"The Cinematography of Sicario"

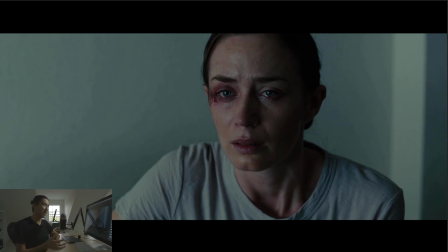(37:17)
You have a big book light, like an 8x book light for a scene like this, something like that. But then you'd have a little bit of like a 1x1 light source, maybe even smaller, hitting them as well on top of it. A much lower light level, but it's going to give you more of a defined shadow. And I think something like that is happening here.
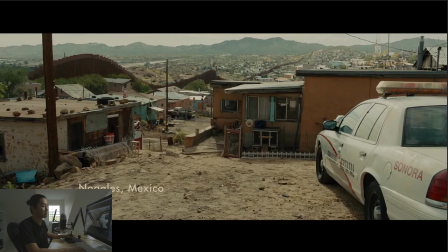(37:32)
So this brings us to our last section. Definitely spoilers for the movie. We're in Mexico at the corrupt officer's house. And this is one of the most powerful scenes. And I forgot to make layers, so you're just going to have to bear with me because I don't like to cut up these videos.
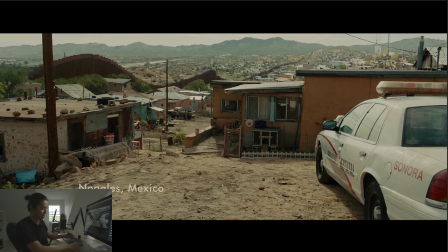(37:52)
Skip ahead about 10 to 5 seconds if you want to not see this.
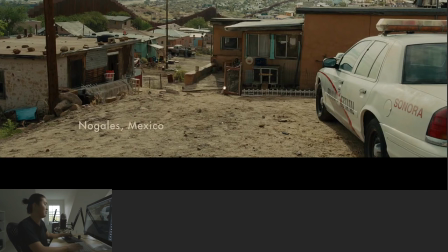(37:57)
I'm going to have to re-put this back in there, but I'm human.
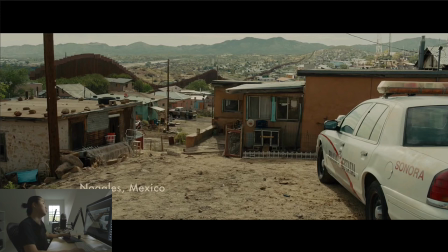(38:03)
And we're back. Okay, so here's one of those shots here, and there's this big fence going down. That fence looks like it was added in post. All of this. Horizon is about up here.
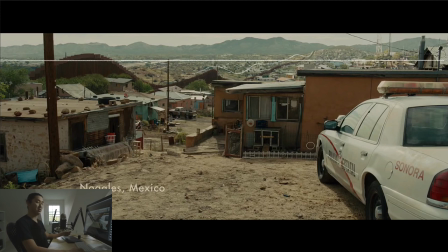(38:18)
And what I would say about this as I'm reading it, I might be reading it into it too much, but that's what I do, I guess, is that when you put the horizon up here, oh, interesting. So the horizon is up here. So what that typically means is that if there was a person like you, or there was a person right here,
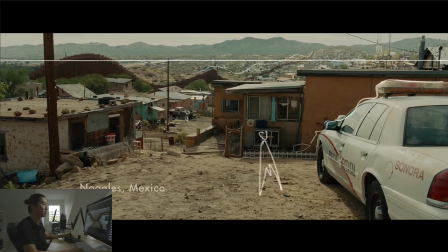(38:37)
or this entire house, or this entire police car, which is, I didn't realize was foreshadowing to the fact that he is a police officer. Or it's not foreshadowing, it's just telling you. When someone's below the horizon in film theory, which I learned a lot about film theory in school, is that they say that you're being oppressed by the world.
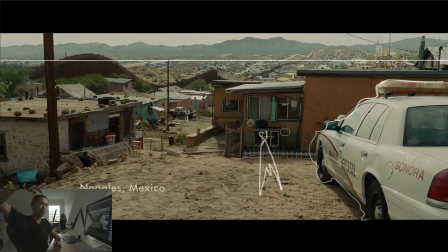(38:55)
When you put someone below the horizon, meaning your camera's high and you're looking down, is essentially how you get the horizon up in the frame. It means that everything is being below it is being oppressed. And that's not in every situation, but I definitely see that here. Versus if you had them up here, it's like they're empowered because they're above the horizon. These are things you can start to look at.
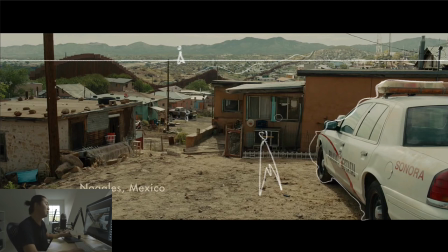(39:14)
You don't have to believe it, but this is stock film theory. In Juarez, or no, oh, I thought they were in Juarez, but whatever. Like, so this house where we see this scene, we see this kitchen, I would assume like this is his house, this is the kitchen. Yeah, it definitely is. We're going to be looking outside of these windows back in a minute.
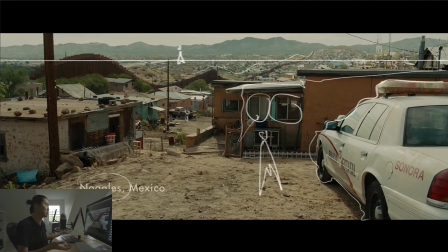(39:32)
He's being oppressed by this landscape. is what's being shown in this establishing shot. So he's kind of like a product of the environment. You know, he's not above it. He's stuck in it and he's being oppressed by it. And on top of that, there's this fence. So he's just trapped.
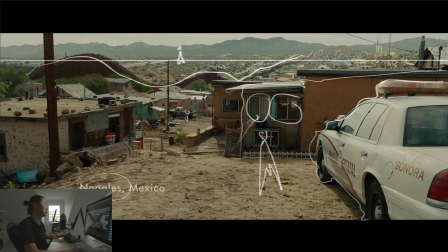(39:49)
This family is trapped in this situation. And that's what this establishing shot to me reads as a film theory person.
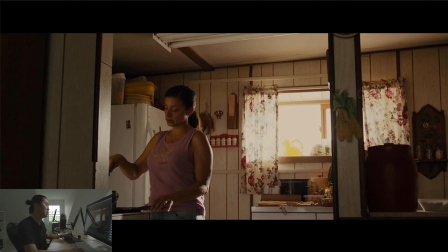(39:55)
So here's a window in that scene. This window is our practical, essentially. It's lighting the ceiling. These fluorescents are off, though we can definitely see that this is going to be lit like by fluorescence, just like in her apartment. And presumably, this light edge lighting her.
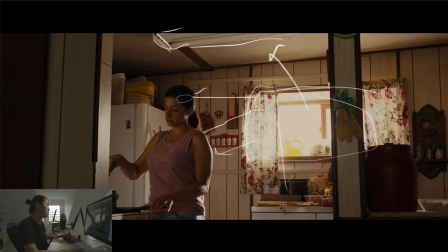(40:13)
There's hard sunlight coming in all the way through here, like that, all the way down here. Hard light hitting her finger, and presumably that hard light is hitting the wall that's right here, and it's coming all the way in, bouncing and hitting her back. Now, likely there's actually a source over there, but that's the feel you're going for, and that's how you do natural lighting.
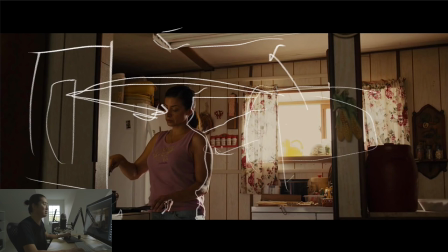(40:32)
Is to light with find where the direct light is hitting the scene, and then add that light source where you think the direct light is hitting.
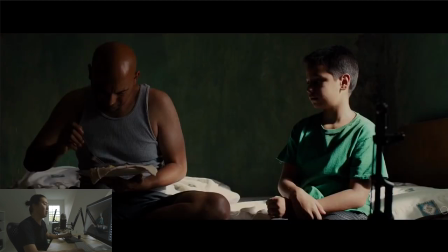(40:40)
That's a very naturalistic way of lighting. Oh man, this scene's about the feels. Again, here's some hard light coming through the room. Some good example coming through that window like this, hitting him.
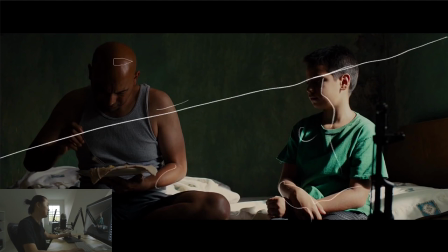(40:56)
Hard light, and then what we can see in his skin, because he's pretty shiny, that's the reflection of the window. Long reflection of the window. Reflection of the window. And if I can explain really quickly what a Fresnel effect is, because I think I said it a couple times and people might be kind of interested.
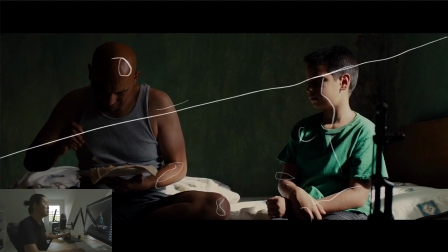(41:14)
I'm just going to erase this away really quickly. Is that if you see his hand here, you'll see that right there, there's very little reflection. That's because we're looking directly at it. Like if you're me, like, so you're the camera.